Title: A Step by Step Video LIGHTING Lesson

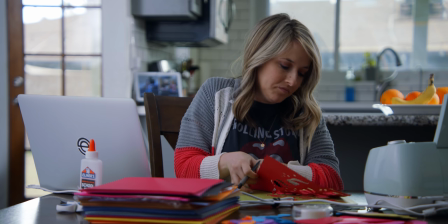Her hair is getting a little bit of attention. I Like it.
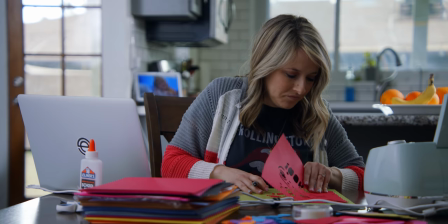I like it a lot Okay I am going to use the power of this Nova light and make
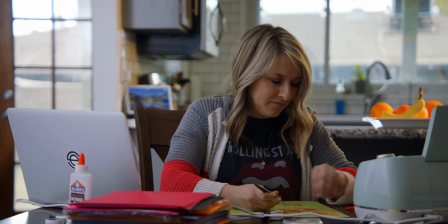her side light here a little bit more warm than normal See that? See that?
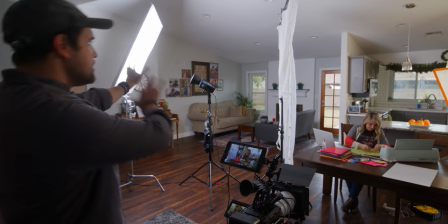The lighting on the gray cupboard is really bright, and that's because the light is going past this diffusion and hitting it more directionally.
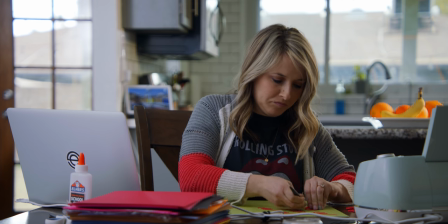So I'm going to flag that off so the light isn't quite as bright in that area.
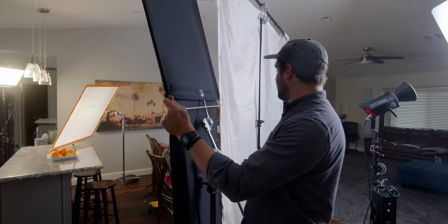Okay, this is a 4x8, and I'm bringing it in right here, and look at that.
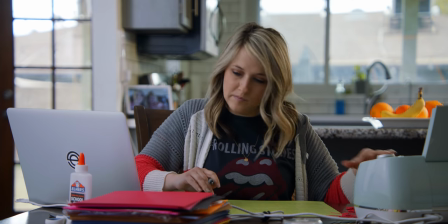It's taking care of the cabinet. That's without it, and now this really tones that down.
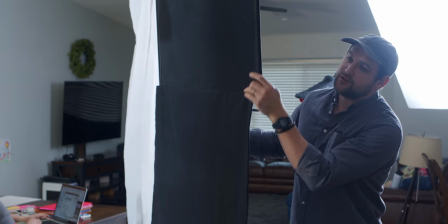Being able to control your light with flags, diffusion, these are the basics of lighting.
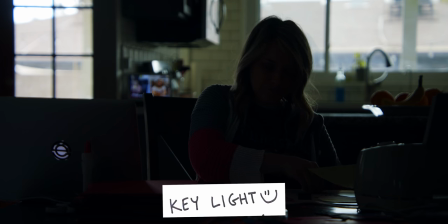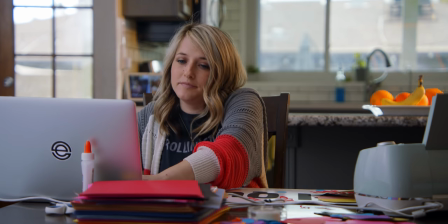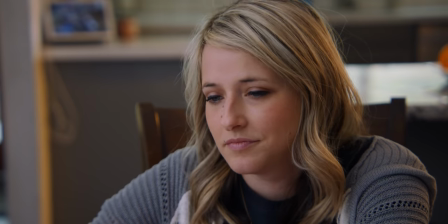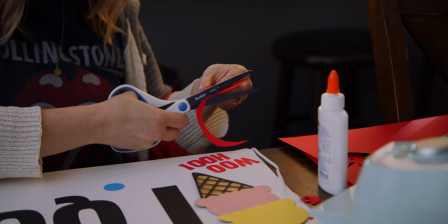Cinematography is an art and it should be respected. I think it's important for us to respect the art of cinematography and to realize that it is a valid art form.
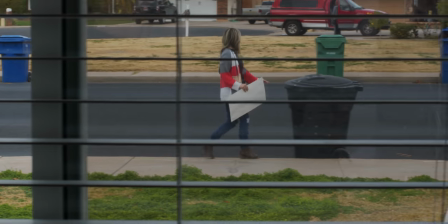I don't know what is going on with Lynn, but lately she's had this attitude issue.
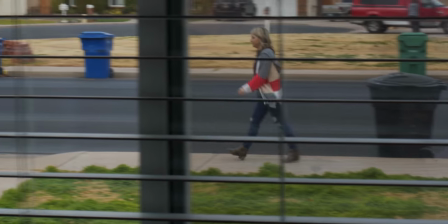It's like, oh my gosh, Can you have any more of a bad attitude here? What's going on? What happened? She just threw something away. What?
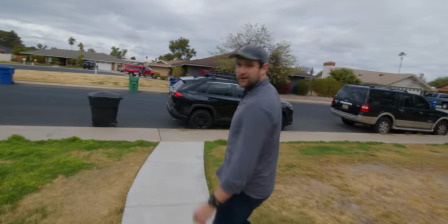Where'd she go?
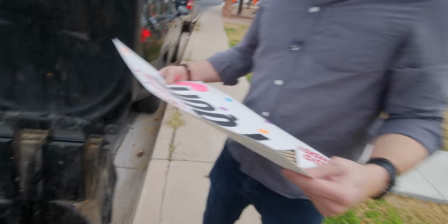Oh my goodness. What could she possibly mean by this?
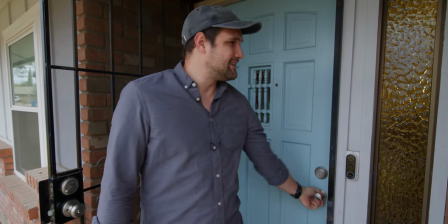Okay, all of our equipment's inside and now we're locked out. Man. I think I've figured this out. Lynn needs more attention from subscribers. She needs more comments saying, good job, Lynn. We love you. Keep up the good work, Lynn. To put it simply, this isn't my fault. It's your fault. She probably just needs more attention. You know, the joke's on her. If we're not paying her, how can she quit? Head to squarespace.com for a free trial.
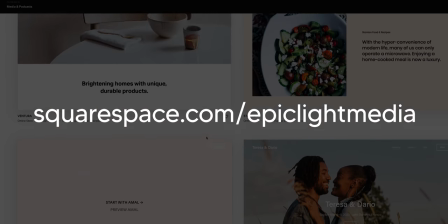And when you're ready to launch, go to squarespace.com slash epiclightmedia to save 10% off your first purchase of a website or domain.